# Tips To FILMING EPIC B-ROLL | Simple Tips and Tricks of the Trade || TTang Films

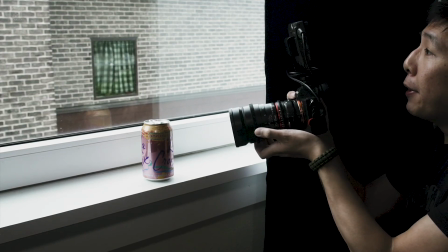When I plan a video, there are two things that are running through my mind. The first is the main context, but the second thing I'm thinking about is B-roll. B-roll is supplementary footage that helps support and cover your main storyline. So in today's video, I'm going to cover some of the basics of how to capture really good B-roll. But before we begin, make sure to like this video and subscribe so that way you can get some more video tips from me.
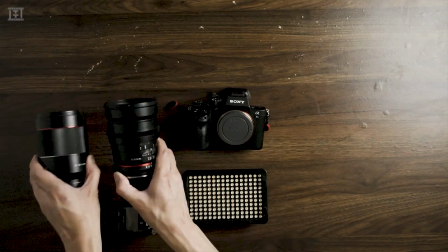Like I mentioned, B-roll is supporting footage. Sometimes you don't know what kind of footage you need until you're editing the actual main content. And that's okay, you don't need everything planned out right off the bat. But it is a little different if you're doing a client project or something where there's a little bit more time constriction. But for most of you who are doing videos at home, I don't think you need to worry about that.
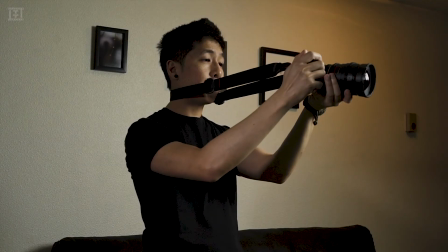And when it comes to B-roll, there are a couple different creative choices that I like to make that I hope you guys adopt and maybe use in your videos. So let's begin.
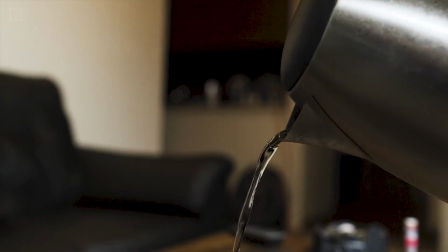I like to film B-roll at high frame rates, so that way I can slow down or speed up the footage in post-production.
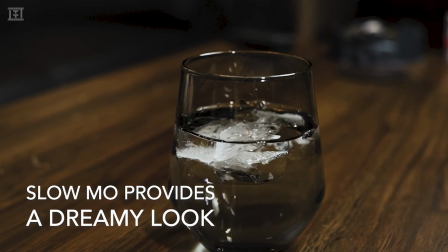It gives a nice dreamy and cinematic look to your footage and helps break up the visual pace of your video. I know the title of this tip sounds odd, but hear me out.
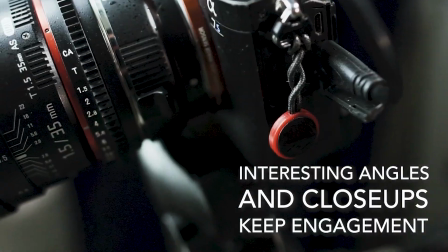You want to make your B-roll look interesting by getting angles that your audience might not expect, or maybe some kind of detail that the viewer is not going to see. The camera is your eye, and the audience, they want to see your creative perspective.
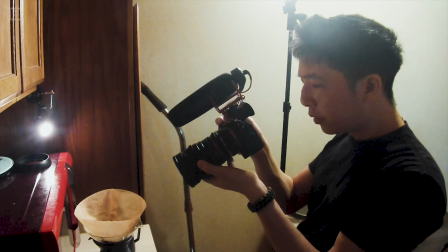So for me, I like to get a lot of close-ups with my subject. The cinematography just gives a sense of closeness and intimacy. I can't tell you how many times I've gone to a client shoot and realized I might not have enough B-roll to cover the interview.
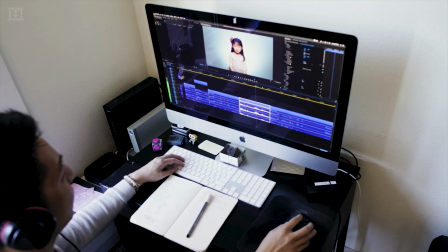And from my experience working as a videographer and a video editor, I realized that the more B-roll, the better.
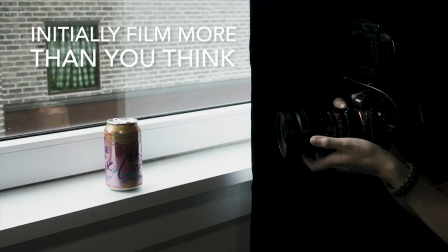So now when I film my own videos, I always try to film more content than I need. And when you film more than you need, this will give you more choices and coverage when you edit. And when I say redundant filming, I don't necessarily just mean the quantity of clips in your card.
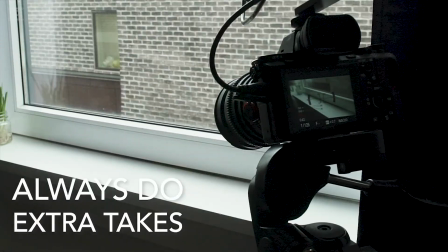You should also make sure you do multiple takes of that B-roll. A still shot only does so much to a video. In reality, it's kind of boring.
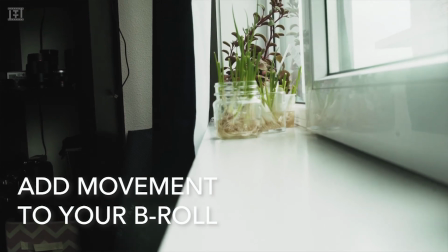So the solution, give your shot some movement and life. This will help make your B-roll and your video more engaging. Here are a few examples of different movements you can make for your B-roll.
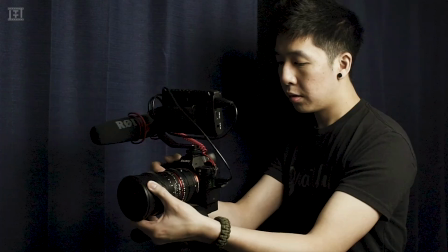Panning refers to horizontal movement, while tilting refers to vertical movement.
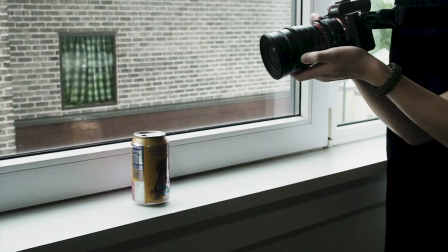By simply tilting or panning to a static object, it really makes your image more lifelike, more interesting. One of the easiest and I would say most preferred way to do this is using your tripod. Now, if you're in a situation where you don't have a tripod, then I suggest just use your camera strap.
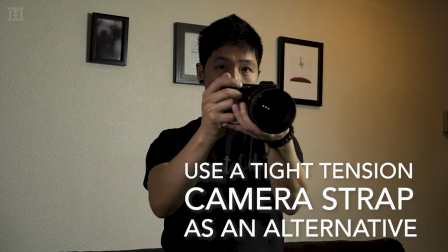Just sling the camera around your neck and then hold it out as far as you can so there's a lot of tension and start moving.
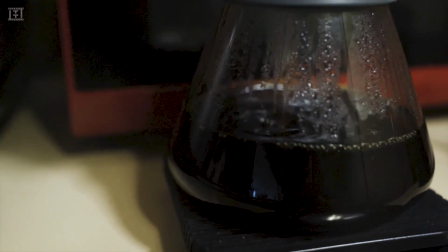Handheld shots are some of the most convenient moves you can make. However, be cautious when you do handheld.
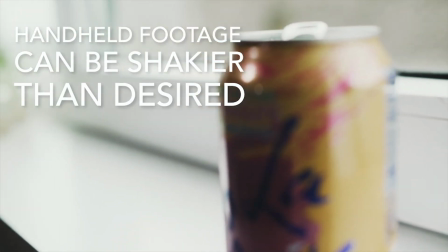If your camera or your lens doesn't have internal stabilization, then your footage is going to come out a lot shakier than expected.
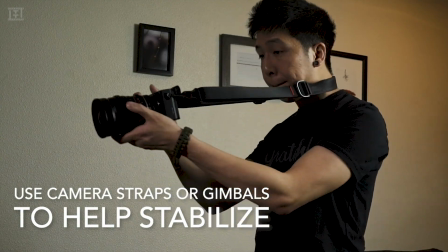To avoid this, I suggest using a camera strap or even a gimbal.
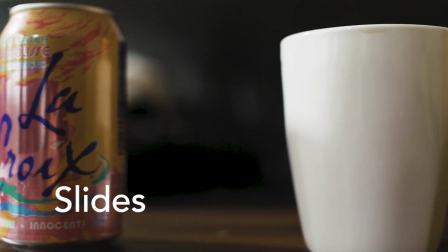Camera slides are fun ways to bring a lot of motion to your footage. The common way to do this is with a slide or a dolly.
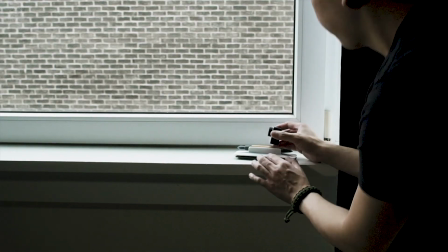However, those are expensive. One cheap way to do a slide movement is to use a whiteboard eraser or even a folded up towel,
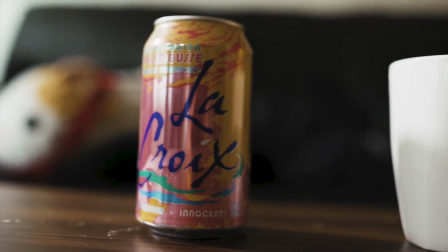set your camera on top of it, and slowly just move along the table. I will say this is easier said than done, so prepare to work your ass off.
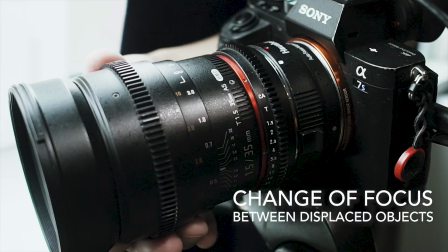Rack focus is one of my favorite cinematic moves. Essentially, you're changing focus from your foreground object to your background object. By doing this move, it helps bring emphasis on your object.
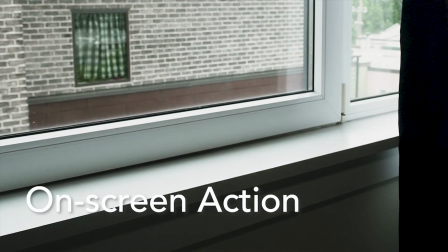One easy thing you can do to make your B-roll look good is to simply just have on-screen action.
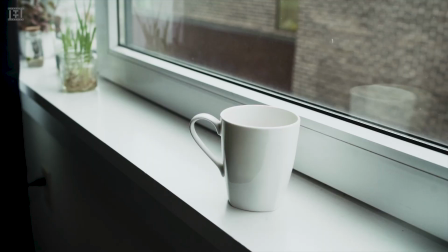Take this shot of a cup, for example. It's fine by itself, but there's nothing interesting about it. Now watch when I add some action.